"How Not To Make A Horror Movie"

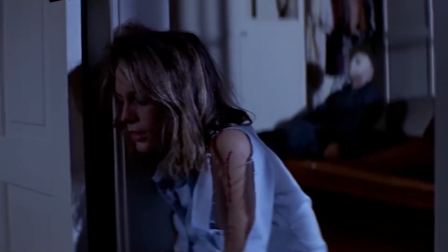What is it that makes a horror movie good? What would it have to do to classify itself as a successful horror movie?
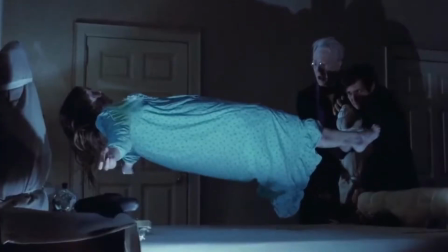Well of course the answer to that question is completely subjective. What people like and what people are scared of obviously differ from person to person.
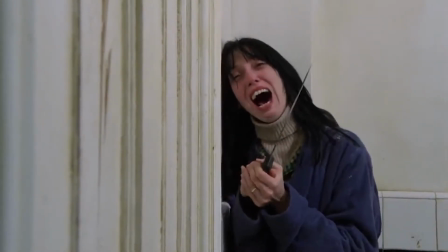But whereas the subject matter might change on a person to person basis,
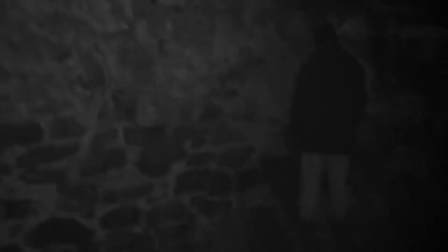the method in which one goes about creating those scares tends not to need to change all that much.
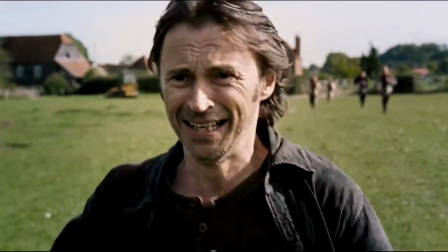Tension, anxiety and dread. Those are the three words I'd personally use to best describe what makes a horror movie traditionally good.
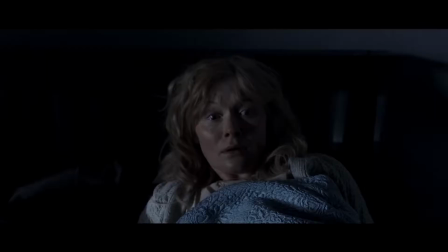As humans, we all feel those emotions. We all know what it's like to feel at least one of those things.
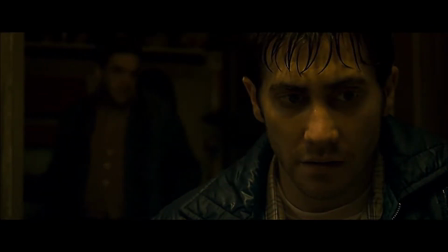It's something which as a species we all have in common and can easily relate to.
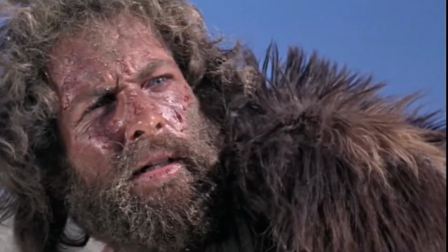They're probably leftover residual effects from when we were hunter-gatherers doing what we had to do to survive.
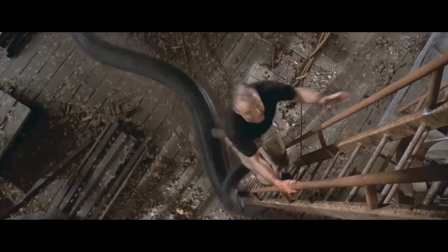The same feelings that told us then, if you mess with that snake, you'll probably die a painful death.
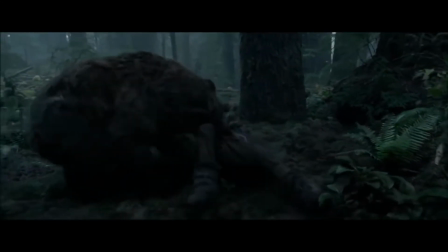Stay away from that bear unless you want your insides ripped out and played with.
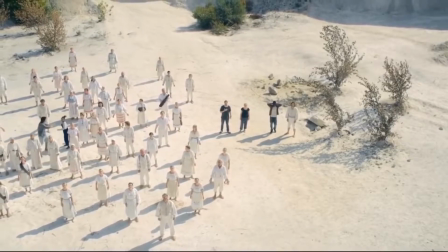And don't go near that cliff face, otherwise you'll be a crumpled mess of bones on the floor and your family will starve to death.
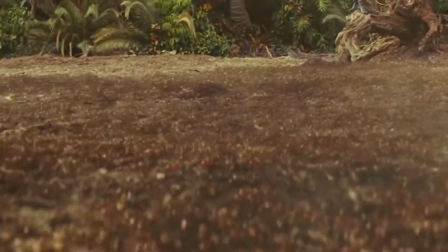For a large portion of the world, we're not thinking about things like that anymore. Most of us don't need to worry about the dangers of the outside world.
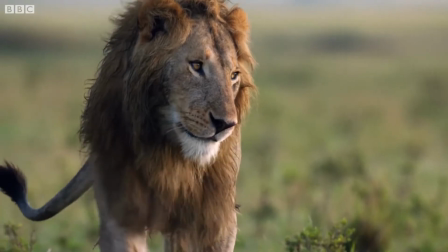We're not having run-ins with venomous snakes, hungry lions, rabid honey badgers or agitated bears.
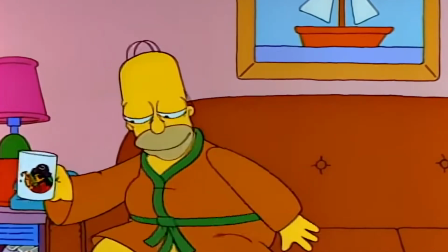So for the most part, those fight or flight emotions we have, go unchecked in our daily lives.
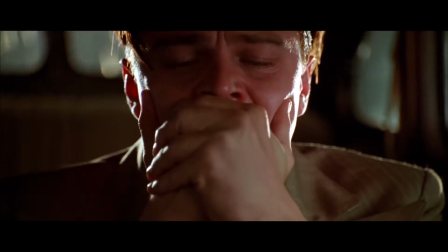Of course there's the general anxiety of things in our current lifetime, and there are people who suffer from more serious anxiety problems than others,
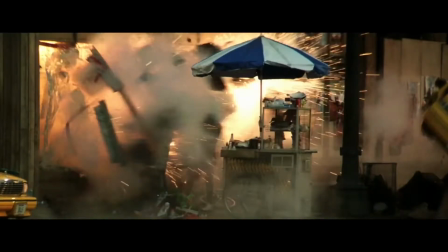but for the most part, it's not because we could immediately die the moment we leave the safety of our cave.
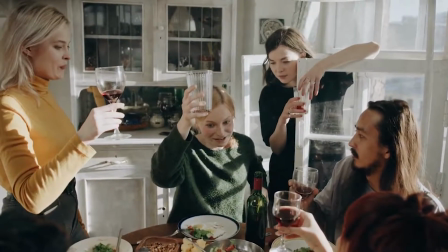So with the dangers of everyday life not being so much of a threat to the average person,
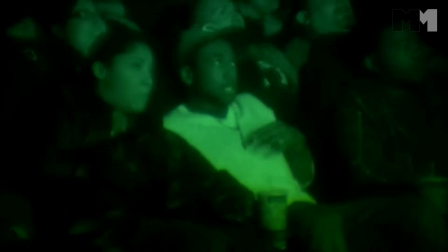we're able to use those emotions for other reasons, take advantage of our fight or flight system to use at our own pleasure whenever we choose,
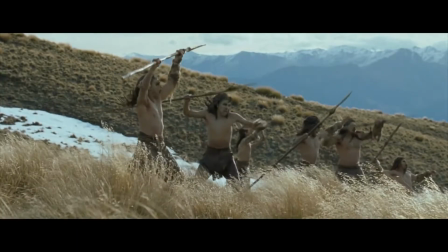and not simply because we have to or will die otherwise.
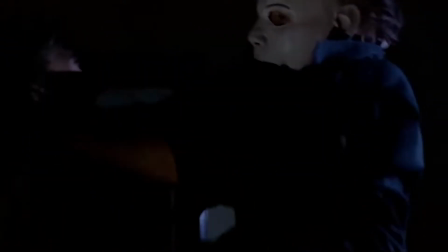Going back to movies, if a movie can trigger those primal, instinctual responses from me in an effective way, I'd say it's achieved the job it set out to do.
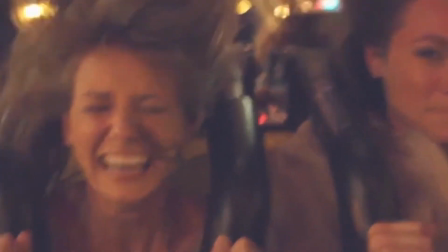It's like going on a rollercoaster ride, you get that anxiety, you get that fear,
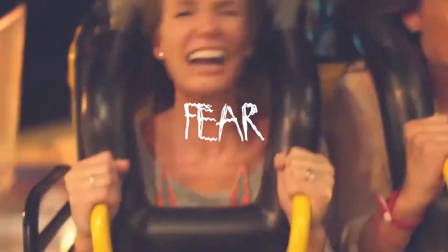but you also get the addicting, fun adrenaline rush which accompanies it.
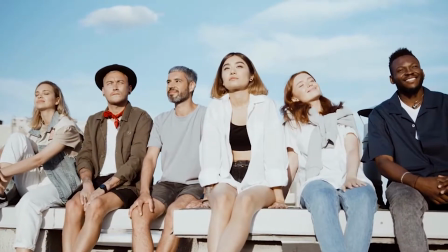Because ultimately, you know you're going to be absolutely fine. That's what horror movies are like.
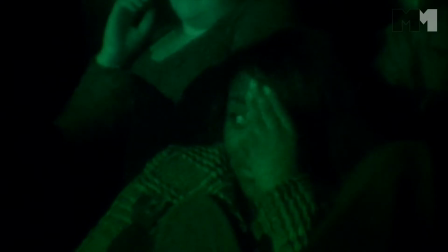They allow us to use these old fight or flight systems we don't necessarily need to use like we once did,
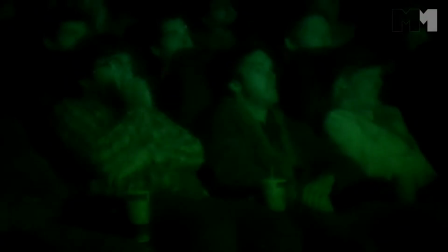and now we can use them for our own sick personal twisted pleasure.
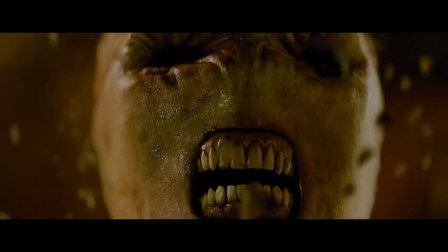Now let's talk about what I personally feel which makes a bad or at least an uninspired horror movie.
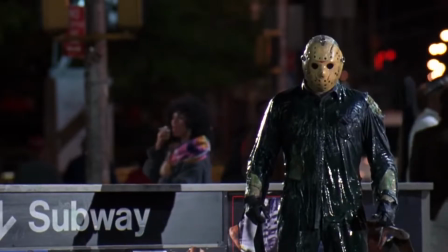One, which doesn't utilise the three previously listed emotions well, tension, anxiety and dread.
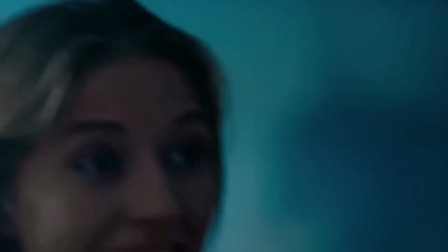That could be for several reasons.
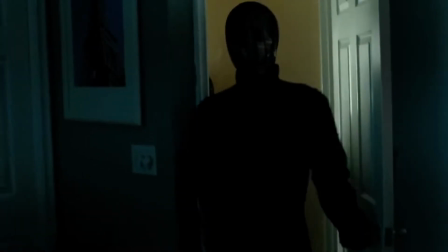They could play with our emotions, giving the illusion that the film is building up to something before ultimately never delivering on it.
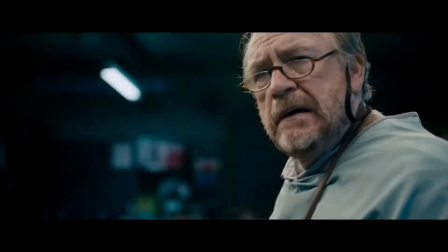And on the other hand, they can cheaply abuse our fight or flight system with, you guessed it, jump scares.
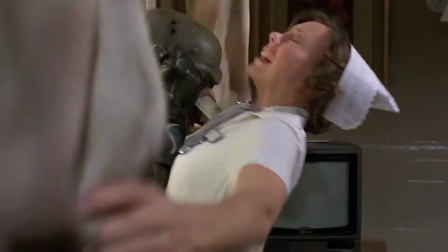I personally feel that jump scares do have a place in horror, it's just the manner in which they go about being used.
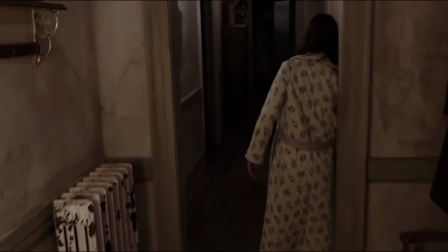You can successfully build tension in a scene,
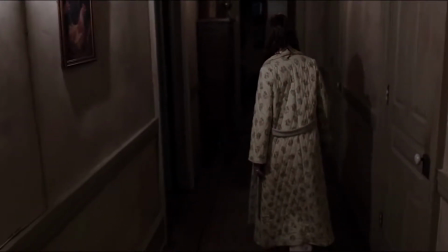ever so slowly filling the viewer with more and more dread as you're transported to the shoes of the character you're following.
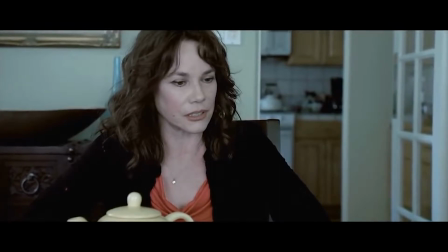Ultimately, being able to feel as the viewer what the character could be feeling, increasing tension and dread, and then the scary payoff.
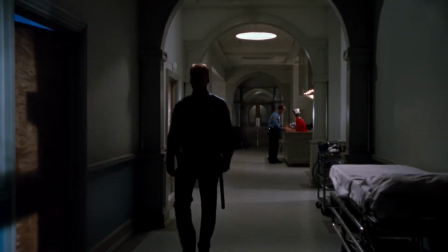A good example of this being done well is the nurse scene in The Exorcist 3. There's a lot of time spent in this scene specifically for the build up.
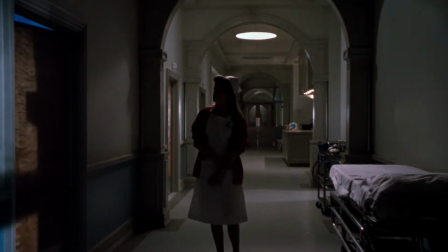We spend upwards of 4 minutes following this character, as she's unsettled and on edge,
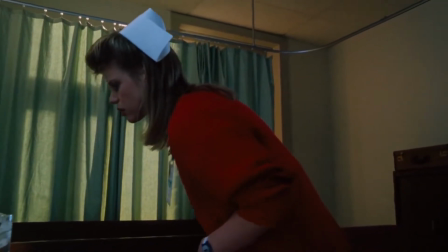investigating several noises she can hear, and then we get a fakeout jumpscare, which in turn, puts the viewer's state of mind at ease,
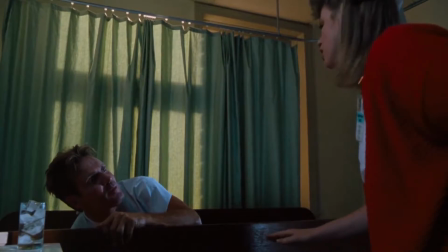diffusing any tension we might have been feeling, letting you know that the potential danger is no more, and now your mind can rest easy.
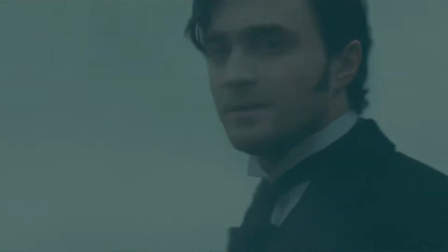And then it gets you. It's done more than simply playing a loud piece of music and having something jump out in your face.